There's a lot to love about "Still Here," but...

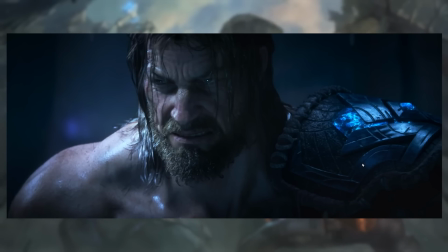487s
He just rages real hard and then he can't die. So why Tryndamere is unable to be killed, why he has such a resistance to death, as we see here, and that's the literalization of the action that's happening here.
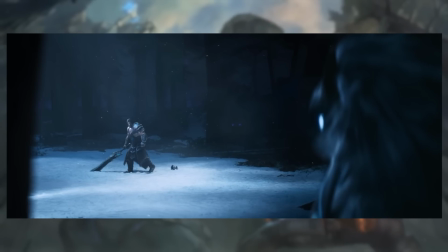501s
As Tryndamere is fighting the Kindred, it's because he is refusing to give in to death.
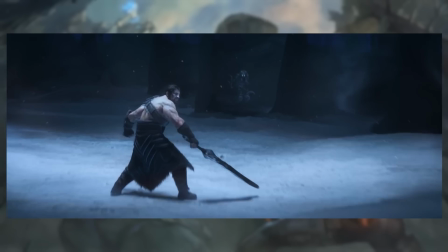506s
He's refusing to pass to the other side, right? That's the literal action that's happening here.
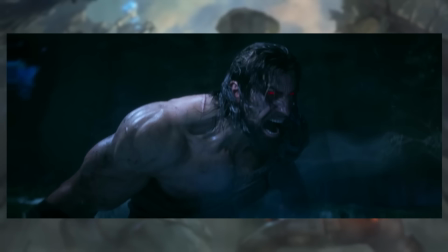512s
And I'm actually going to skip past the fight a little bit to the thing that happens next that sort of ties into the stuff we've been talking about.
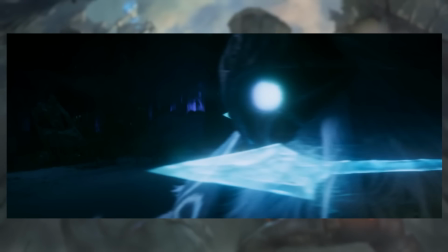519s
As Kindred is about to, like, loose the final arrow, lowers the bow, here comes Ashe's arrows, and one of the better
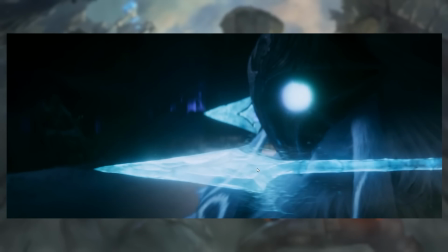528s
little visual tricks, as Ashe's arrows push in, they bring the golden light with them.
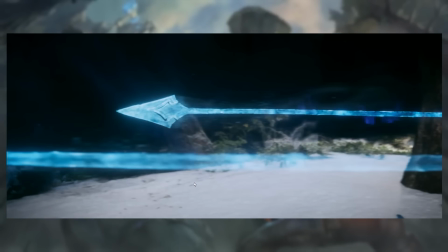534s
They bring the warmth of life with them, right? Like, we are in this space that's visually very, very cold.
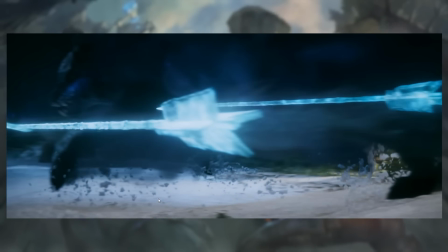540s
Here comes Ashe pushing back the cold of death,
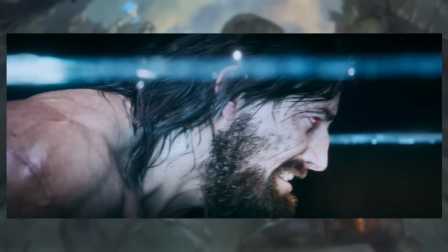547s
and bringing Tryndamere back to life, quite literally bringing him back to life.
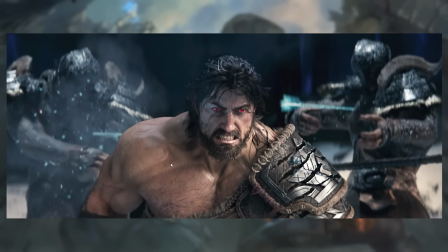551s
Because the other interesting juxtaposition that's happening here is that Tryndamere's rage state, like,
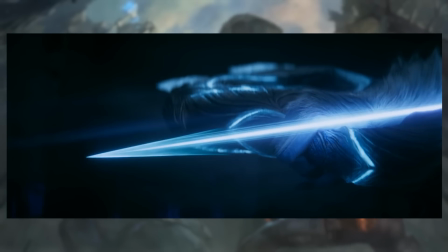556s
this whole time while he's been smacking around Wolf and dodging Kindred's arrows and shit like that,
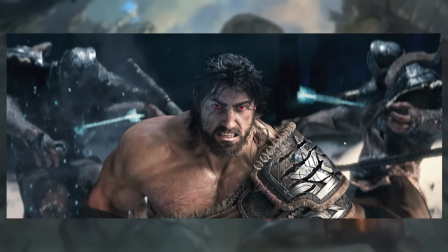561s
the storytelling here is that Tryndamere the whole time was actually fighting the Winter's Claw warriors.
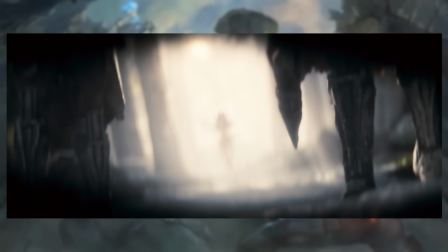566s
Like, that after he collapsed and sort of nearly passed out, that's when his battle rage kicked in, and this whole time he's just been beating the shit out of Winter's Claw warriors.
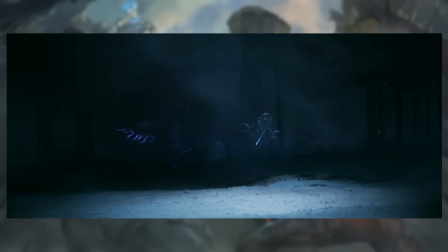575s
But what he sees is that he's literally battling death.
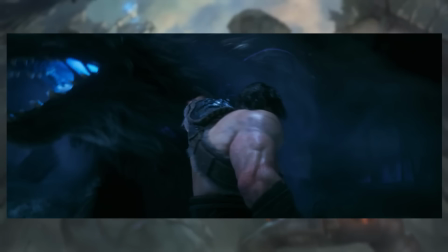579s
And that's what, like, the red eyes signify here, is that there's literally something wrong with his sight.
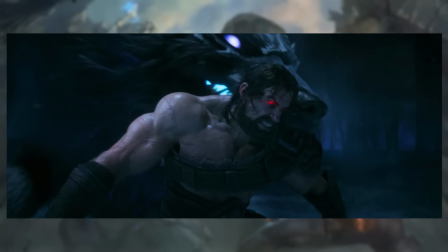586s
He literally can't see things correctly. His battle rage blinds him to real life. It blinds him to what's actually happening, and instead he sees this vision of death that he's constantly struggling against, but it also separates him from reality, right?
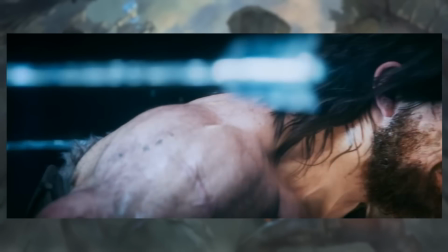604s
So the other thing that Ashe's arrows do is that they bring him back to the real world.
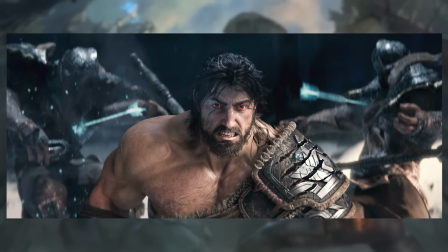610s
They take him away from like this constant hallucination of death, this battle rage, and bring him back to life.
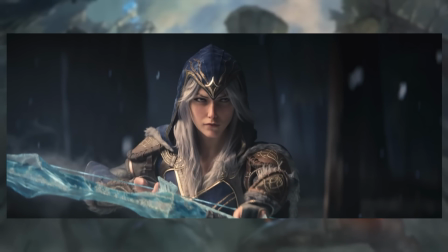618s
Which, yes, absolutely, this should have been scored with Nightwish, as signified by when he sees her.
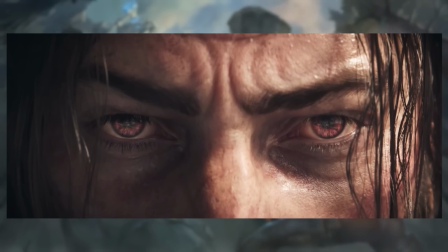626s
The red fades, and he turns back to blue.
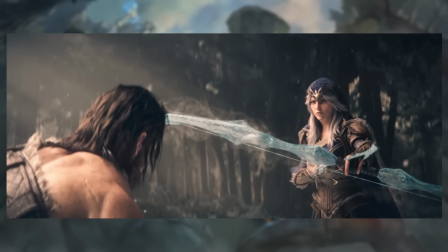628s
And the other thing, of course, is also just that Ashe is one of the only people on Runeterra who can actually calm him the fuck down, because he loves her. Like, because they do have a very close emotional relationship. Again, well, actually, again, that seems to be Riot's point.
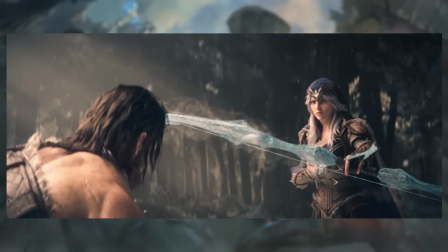644s
The position on Ashe and Tryndamere right now is that they have a very close, they actually have a strong emotional connection. They love each other very much. But also their marriage was a political convenience marriage, but also it kind of was, yeah. Last time I read up on it, the situation was that Ashe is a war mother of Aatrox,
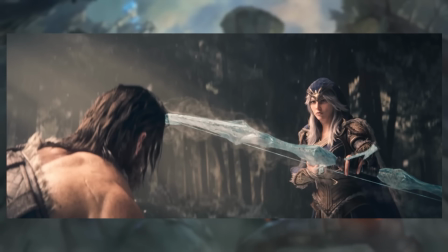664s
and the society in the Freljord is very matrilineal and matriarchal, right? And so it's normal for war mothers to have many husbands. For example, they might have a husband from each of the tribes that they are the leader of, because that's sort of a way to socially cement like the political connections in the Freljord.
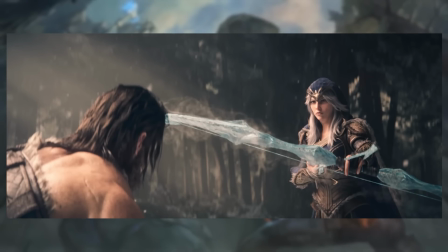683s
Ashe herself had something like 7 fathers. Her mom had 7 husbands, and they don't know which one of them is like the genetic father of Ashe, but they know for damn sure who her mother is. And so she had like 7 dads. And Ashe was being pressured to like do that also as part of her political leadership of the Aatrox.
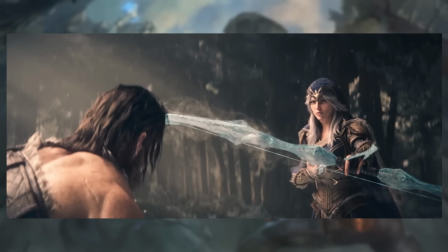701s
Like, you have to take some goddamn husbands. That's what war mothers do. And she was like, I don't fucking want to. And there's like Tryndamere is this like smelly, raging battle hobo who was sort of in the Aatrox camp. And she's like, that one, I want that one. Sort of figuring that someone as terrifying and scary as him would scare off all other suitors.
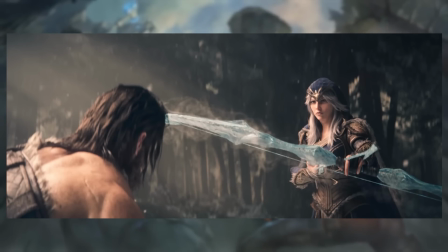719s
And then ostensibly from their marriage of convenience, where Tryndamere's tribe gained protection through his marriage with Ashe, and she gained, like, no other suitors want to fucking deal with this man.